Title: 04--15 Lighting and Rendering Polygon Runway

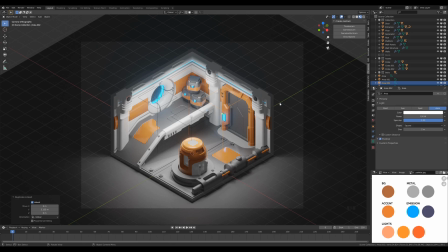And I really want to tone this into an orange, because we have those orange accents, but the whole scene is quite bright.
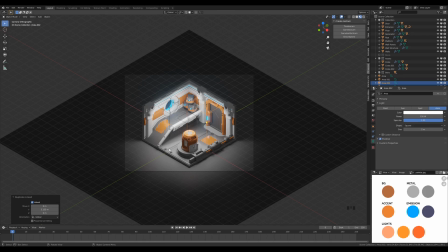Even the metal parts look bright gray. So I think it'll help to define the room a little bit better if the background around is orange.
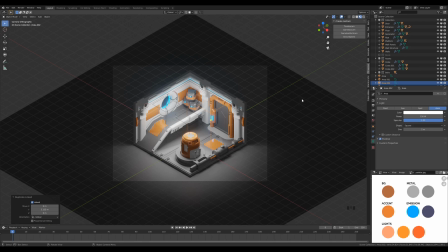And we can do that very easily by adding colored lighting. So let me press Shift A and add another area light. We can bring it really high up, so press G then Z and bring it right here.
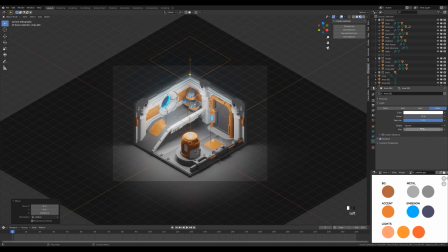And now we can change the size to something like 6. So it's larger and it's a soft light. Now switch the pivot point to 3D cursor, so I will hold period on the keyboard and switch the 3D cursor, and let's rotate this 60 degrees on the x-axis, so RX 60 and minus.
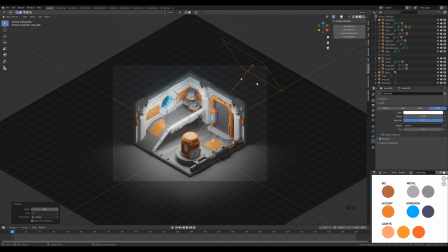And now 45 degrees on Z, so RZ 45. So we are facing directly at the camera with that light. And let's bring the power to something really strong like 2000 here.
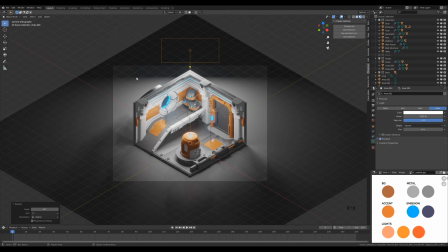And you can see where the camera touches the background,
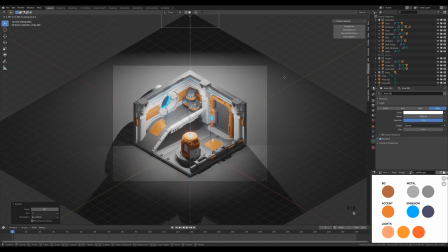so we can press G then Z twice to move it back and light the background a little bit better. And we can additionally adjust that local X rotation so it's not shining directly on this corner on the top of the room.
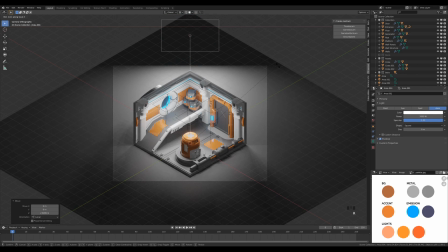So R X twice and bring it down a tiny bit, and we can go even further, so press G and Z twice to move it further away. And now we can play with the colors. So as I said, I want to tone this into some orange color, so something like this.
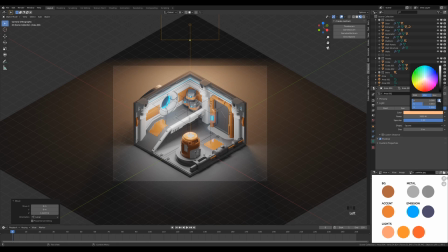If you really want, you can use the light here from the palette, so you can click the eyedropper tool and pick the color right from there. And now I want to mix this up with the background, and most of the time this is how I get my final results.
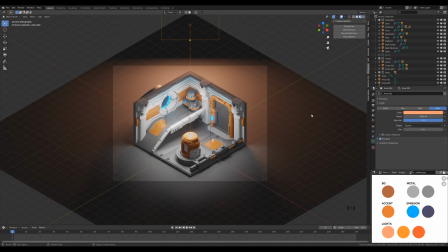I don't just set the background color, I play with lights and then accommodate the color of the background so I get the result I really like, and at the same time I get to influence the ambience of the scene with those colored lights. So let's now just select background, go to the materials,
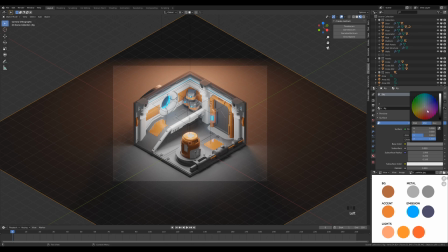and we'll adjust this background to something warmer like this.
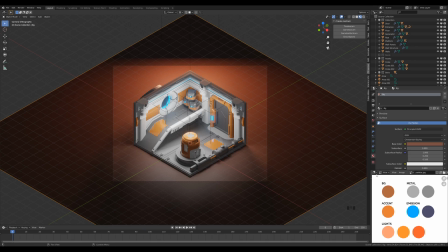Or again, if you want to follow this closely, you can pick the color from the palette. So I will do the same and pick the eyedropper tool and pick the color from here.
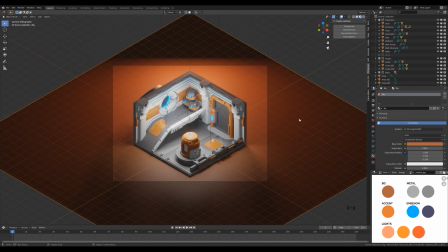And you will see this will get you this nice orange color. And I know this looks simple when I just pick the colors from the palette, but the process, how I ended up with these colors, was really intuitive. I was really mixing those colors quite a while, so you can do the same basically.
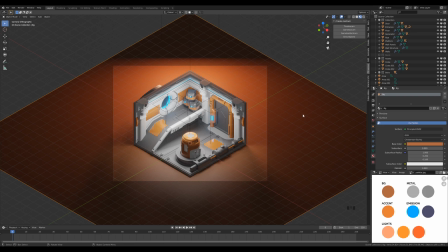If you want to make an exercise from this, you can easily switch the ambience, switch the accent color to something different, and then find some different color for the light and for the background, so you basically get very similar results in terms of the light and background quality,
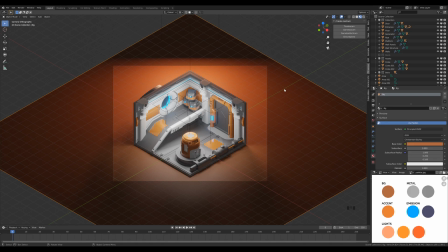but it's a different color, so you're not just repeating something I'm doing right here. And I will now go back to this light here, and as I said, most of the time I use 3-point lighting, and the reason here is because I really like the vibrance of the background up here,
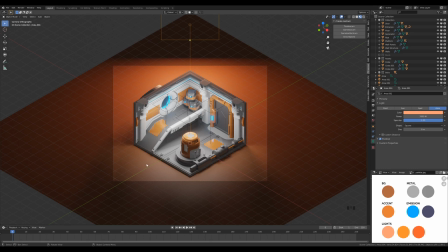but down here it's a little bit bleak, so I want to shine a little bit of that orange color from the corners as well, so we get a nice consistent result.
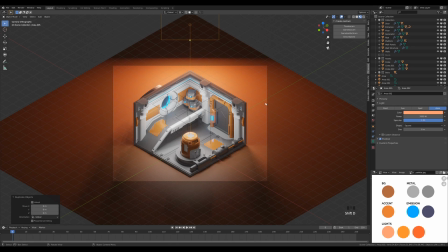So let me just duplicate this light with Shift D and enter, and we can press R, Z and 90 degrees to rotate this to the side.
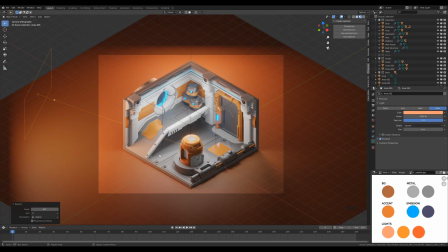This looks already much better, and here you can already see why I use the colored lights and then accommodate the background to them, because here this orange light already gives a nice ambience to this object and the platform,
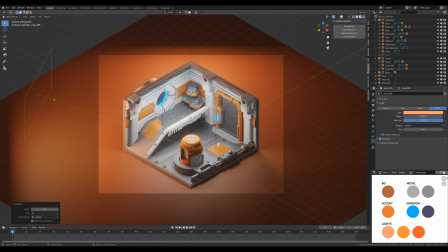and here on the pillar you can see that nice warm tone reflection.
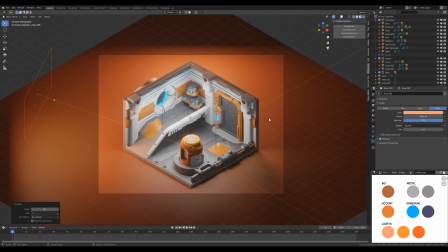And these are the little details that you can get when you play with color lights a little bit more. And now I want to make this a little bit stronger, but not that much, so we basically given this even more of that orange color.
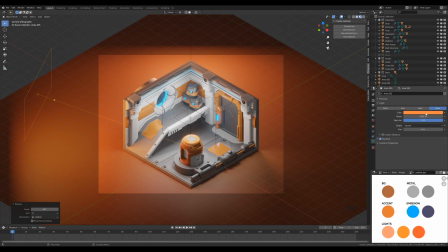And again, you can see the colors that I've chosen right here, so to be precise we can choose the color right here.
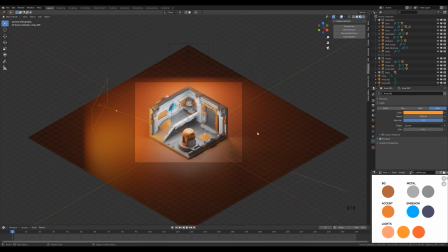And this looks a little bit too much yellow, but I was already planning ahead when I was deciding on these colors, because in the end we will add some world ambience, so it blends all together, and it will be complementary to these lights.
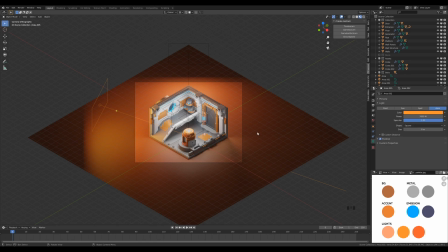It will be in colder blue tones, so that will bring this yellow a little bit down.
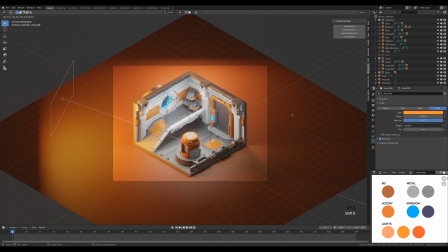And now we can duplicate this once again, so Shift D and press R, Z and 180 degrees,
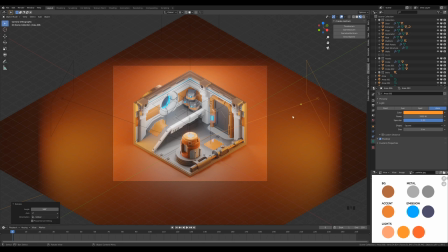so we have the color on the other side as well, and we can pick from the palette. So let me pick this light here. And now we can play with the position of these lights, so you can press R, X twice, and bring it down a little bit.
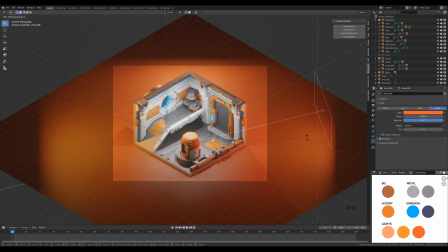You will see how it gets a little bit more dramatic if you go down, if you shine just from the side.
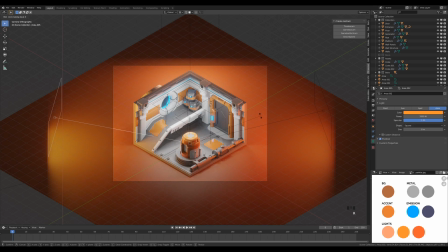And here as well. And of course you can rotate around the Z-axis to either make these reflections stronger or tone them down,
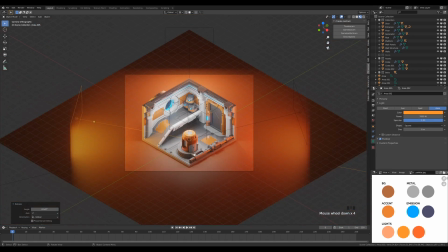and at the same time you can watch the reflection right here. So when you're deciding on the position of the light,
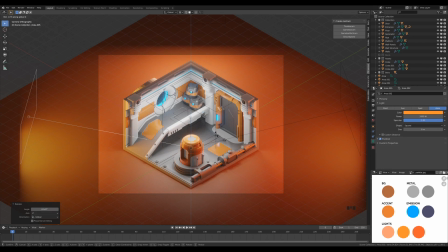you will have to watch different parts of your scene, different objects, different reflections. And if you like what you see, you can just leave the light right there and move on to another.
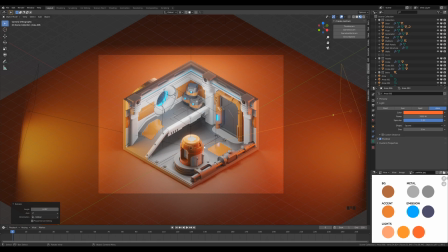So I really like this position here where I split this into kind of two parts with the light.
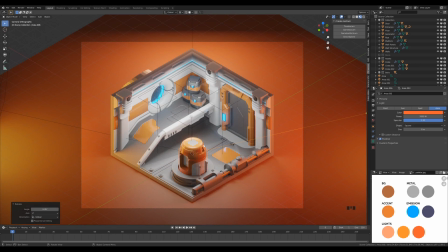I think it gives a nice detail there in combination with those ceiling lights reflections on the top of the generator. And now, as I promised, we will blend this together.
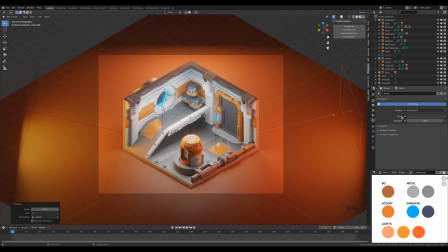So let's go to the world settings and let's pick some color that will complement those lights nicely.
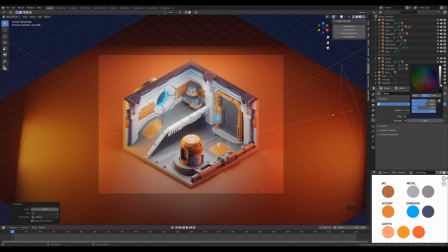So I want to go a colder tone right here, maybe a little bit of violet color.
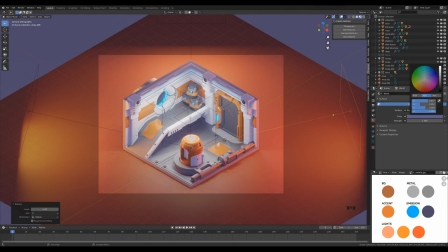And of course, you can make it brighter like this.
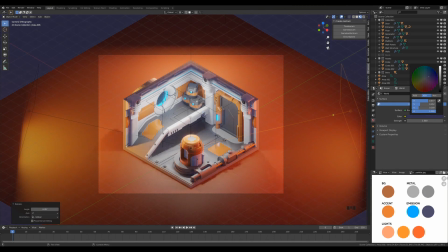You will see how it nicely blends all together, or darker and leave the lighting to those scene lights. And again, I will pick up the color from here.
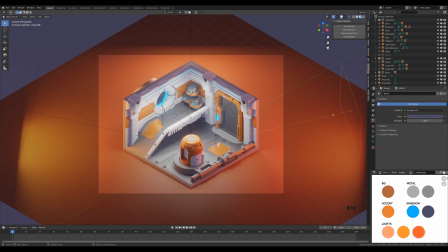And to be honest, I don't think this toned down this yellow color right here. So I will go ahead and make some adjustment and make this a little bit less orange right here, like this.
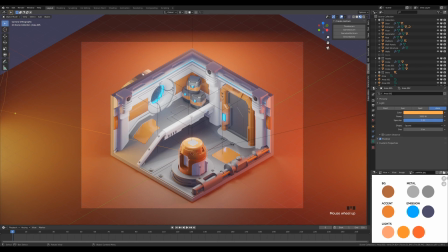Okay, and here I can see I made a little bit of a mistake.
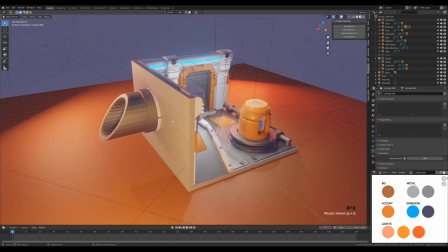This shouldn't be visible here, so let's go ahead, go into the edit mode.
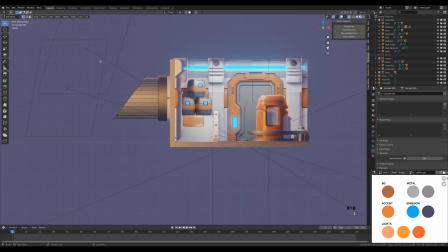I will look from the front, toggle the X-ray, select these vertices,
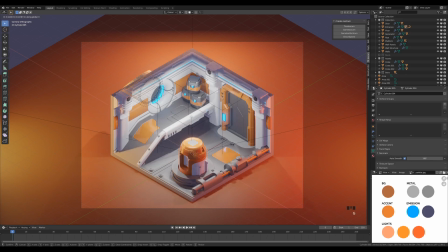back to the camera view, press G then X and move this so it hides behind the wall there.
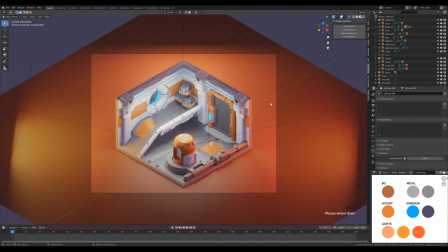And the one last thing I always do, I go to the render settings, color management, and play with some contrast settings and exposure. And here you can see how medium high contrast will make the scene pop out a little bit more.
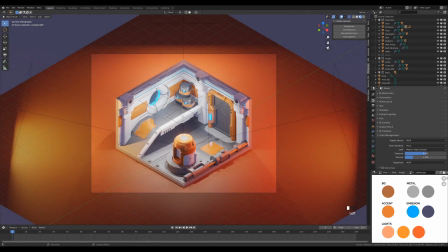And of course you can play with the exposure, you can go higher or make the scene darker.
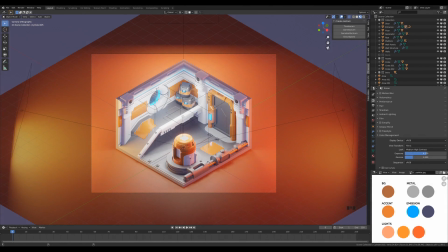I think here the lights are bright enough, so I will go for something like 0.5 for the exposure. And this is basically ready now, it's all lit. To repeat the process and the thought process behind all that.